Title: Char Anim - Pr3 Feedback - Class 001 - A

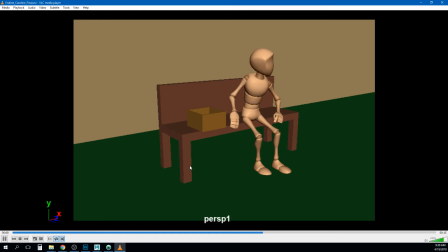I think this one, like my biggest notes on it are timing and sort of the
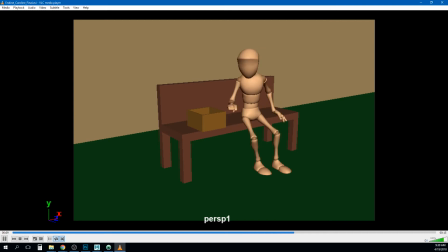so I think that the hands are a little swimmy, and I know I've kind of talked about this before, right? But let's doodle some here. I'm gonna go ahead and drag this into
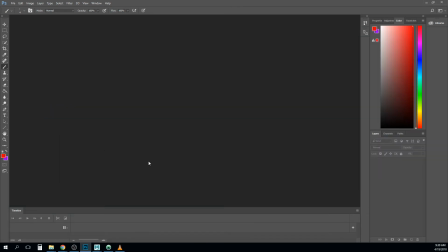Photoshop. There we go. So so the thing we have to watch out for is
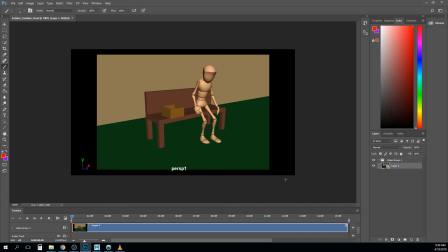not completely hitting a pose or holding a pose long enough for it to read, right? So let's say I have a character who is their arm is down, right?
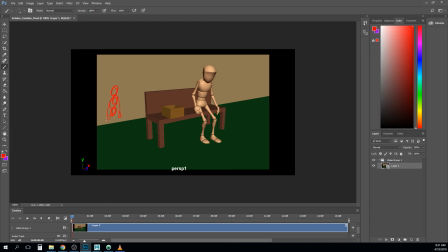And then in the next pose, their arm is up, right? right? And then in the next pose, they are
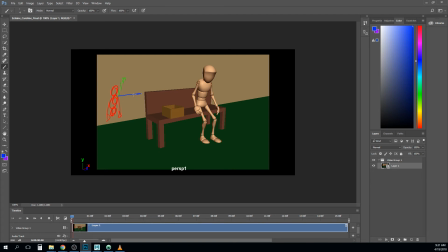pointing out this way to try to get your attention, right? And so what we could be saying is like maybe this character is neutral. They wave you down, and they're like, "Hey, look over there!" Like, "Hey," like they.
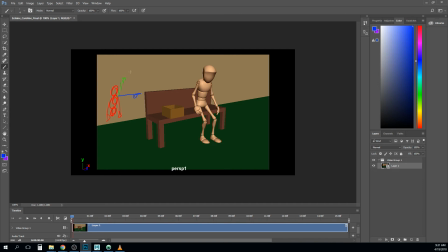So the problem with this is if we don't hold this pose up here just for a frame or two, it's going to feel more like an anticipation for this point, right? So it's going to just sort of blow right past that and go straight into that point. We almost have to get up here and hold this pose just a little longer before we move to this one.
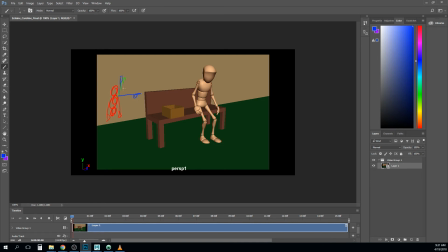So that's the moving hold that we keep talking about. And I feel like there's sometimes when the character's kind of looking around here that, like that one's nice. Like it kind of gets to this like look and kind of holds it. But then some of this stuff through here, it's all just kind of swimming around.
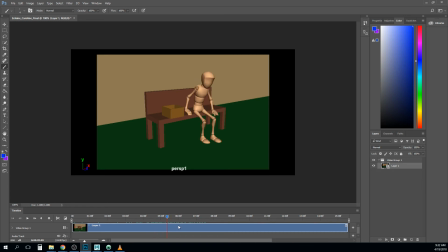And so I think it needs to be a little bit like maybe make those transitions a little faster and then let them hold just for a little longer. And that may just be shifting some keyframes. But I also notice a lot in the hand.
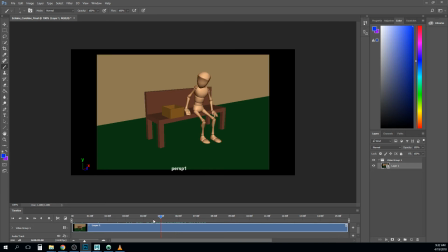So if you kind of notice that the hand, I think, is just kind of constantly moving around. My guess is that your character is in FK, and it's just hard to keep the hand located like that in FK. So what I would consider is for most of this like looking around point or stuff,
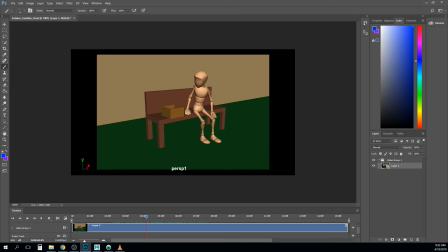keeping the hands in IK so you can kind of lock them in place on the bench and then shift them manually, almost like eye darts, right? I would also say I know that you're making room for this
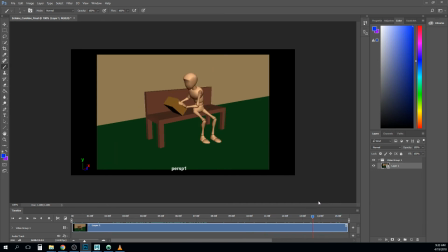throw here, right? So we can see it hit the ground. But I would still kind of like reframe this, maybe a little bit of something like this. Maybe either give the feet enough room,
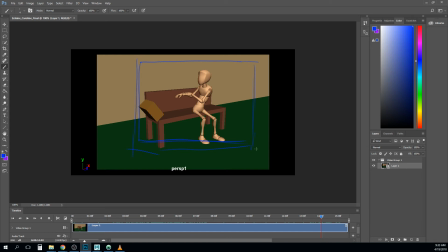or I would say give the feet enough room because you have that really neat looking shift that happens. Or I guess probably more accurately, I would go for something maybe a little bit more like this, right?
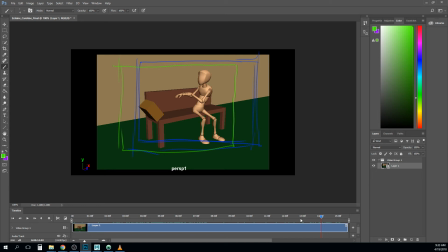That way you get it to fly off there. You're also giving your character some space to be looking off in this direction, right? So I would play around with that, with the way you have it framed. In terms of timing, though, I just feel like everything from here
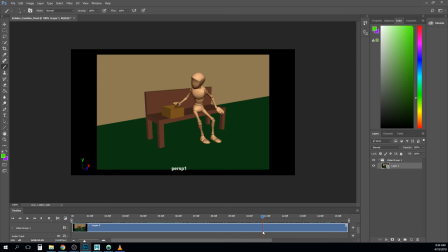to about here is just taking a little too long, right? So like if that's almost 10 seconds, or it's over 10 seconds right there already.